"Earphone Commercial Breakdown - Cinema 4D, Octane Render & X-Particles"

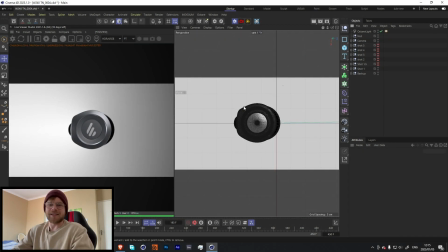15s
what's up guys my name is Luke and welcome back to motion design so I thought I'd start this year off by doing a commercial breakdown for one of the adverts that I did for Edifier so the whole reason why I started doing these like advert breakdowns I think I've done a few in
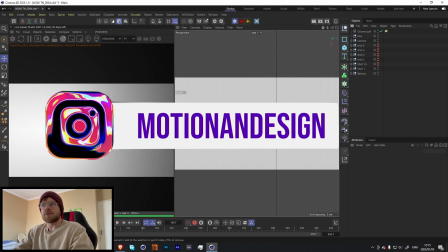31s
the past as well it's just to kind of show people that you know you can get some really cool results from just some really simple techniques
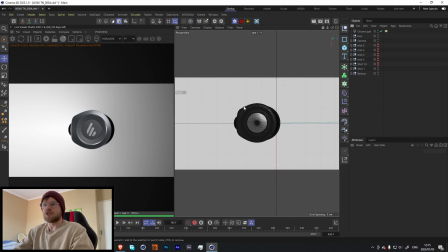38s
I've seen that a few people are kind of scared of like way to start when it comes to like motion graphics and how to get like work and so I thought I'd do like a little series of breaking down some of the ads that I did just to kind of show that some of these ads might seem
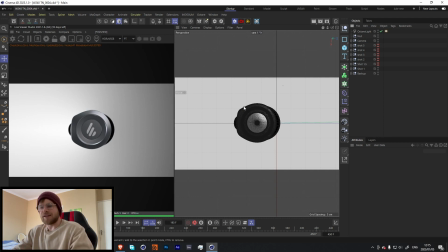52s
I don't know complicated but they're quite simple and yeah to show that you know more people can do stuff like this you know might as well help the community we're all in this together so yeah let me break down this ad uh this ad is for edifier's w240tn
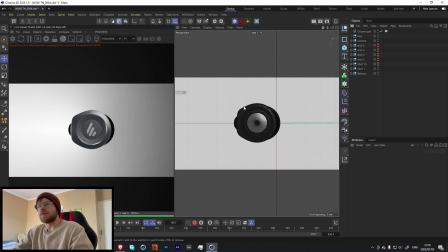69s
earphones uh yeah i i don't really have any direction they didn't really have any specific direction that they wanted me to take them just more kind of show off the show of the products uh they wanted to emphasize that the button itself clicks and then there was just a few other pointers that they had But yeah,
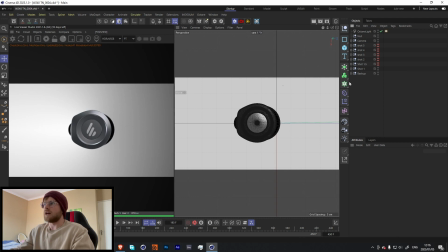87s
let me just show you how I did this. So this entire project is all done in one project file depending on the The type of video that I'm doing it'll I will either do it in like one project file or do it in multiple
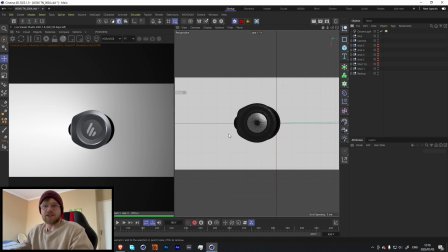102s
It usually depends on whether I'm doing simulations or not because if I'm doing simulations I try break those simulations off into their own separate parts because they just make playback really slow but luckily for a video like this there is a little bit of simulation
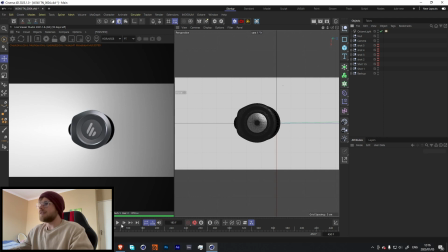116s
but it's so small that you know i'm able to run this real time so yeah let me play through this ad quick um yeah so
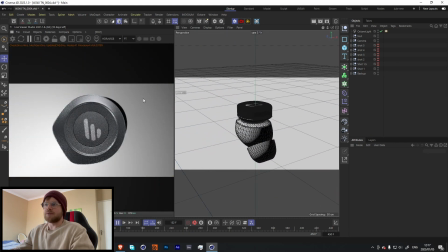124s
i mean it's a pretty simple just kind of goes through i think the the main thing that makes this ad quite i don't know satisfying in a way is the way that all the cameras work together There's this constant flow as the animation goes.
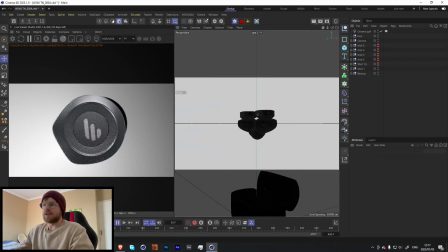144s
You'll notice that every single camera kind of cuts
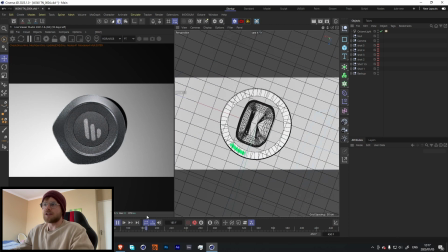148s
and the movement of each cut follows the previous camera. I don't know if that made sense. But yeah, let's go into the rendering of this.
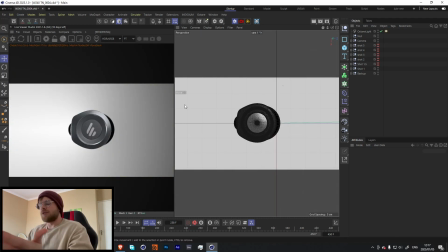159s
Cool, so for this first scene over here, it's really simple. I've just got this, the earphone over here.
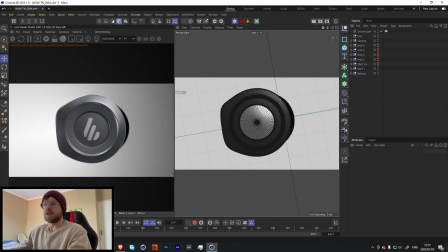166s
It zooms in. Not very exciting. I think the only thing that makes us interesting is the lighting. I think all I did for the lighting was, yeah, literally just a simple HDRI over here, and then one source of light coming from the right-hand side over here.
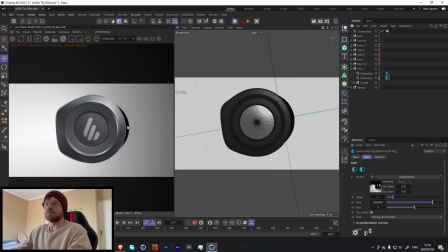183s
Yeah, just this one little light makes it look so much better.
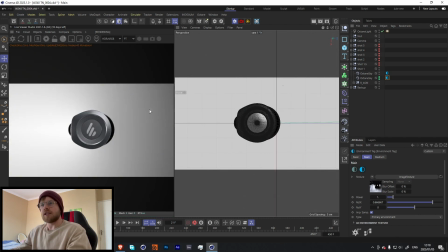186s
Yeah, for the background, so I don't really usually like doing just pure white or just pure black backgrounds. It depends on the video, of course. but for something like this, all I did was I added another octane sky over here and then added a gradient.
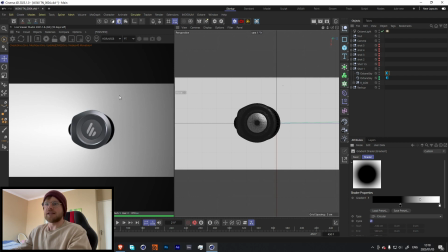202s
And this is just a circular gradient over here so that I could get this kind of nice falloff over here of this kind of gradient.
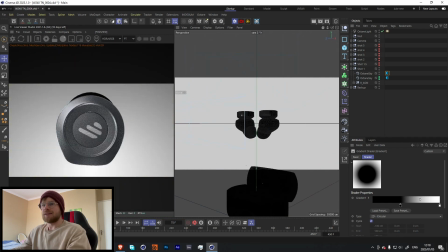208s
It's very simple, but it looks really nice. So, earphones pop out.
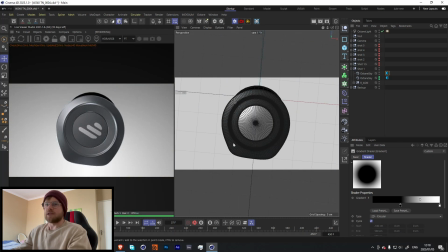214s
So, all I'm doing over here to like cut between the different scenes is I'm just, I have each kind of scene over here in its own little folder and all I'm doing is turning
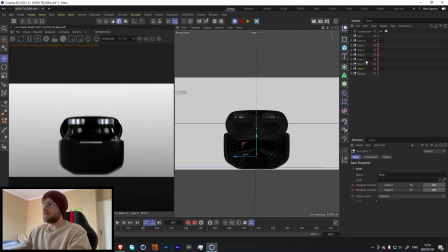225s
on and off the visibility so you'll see over here now this visibility is on and when we get here
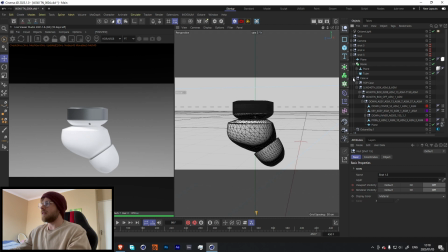231s
now this visibility is on. Very simple. So one thing that I thought was pretty cool was what I did over here with the scene. Where is... that's why I'm in the wrong scene.
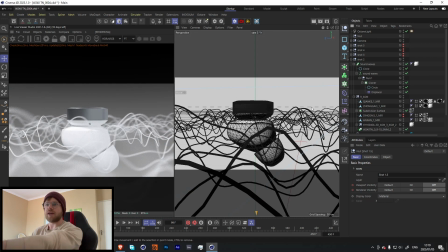245s
So I wanted to show this kind of like sound wave effect and to do that it was actually pretty
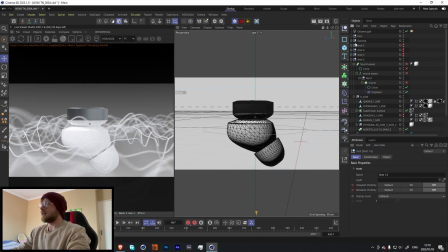252s
simple but it ended up looking really cool let me go out of the camera over here cool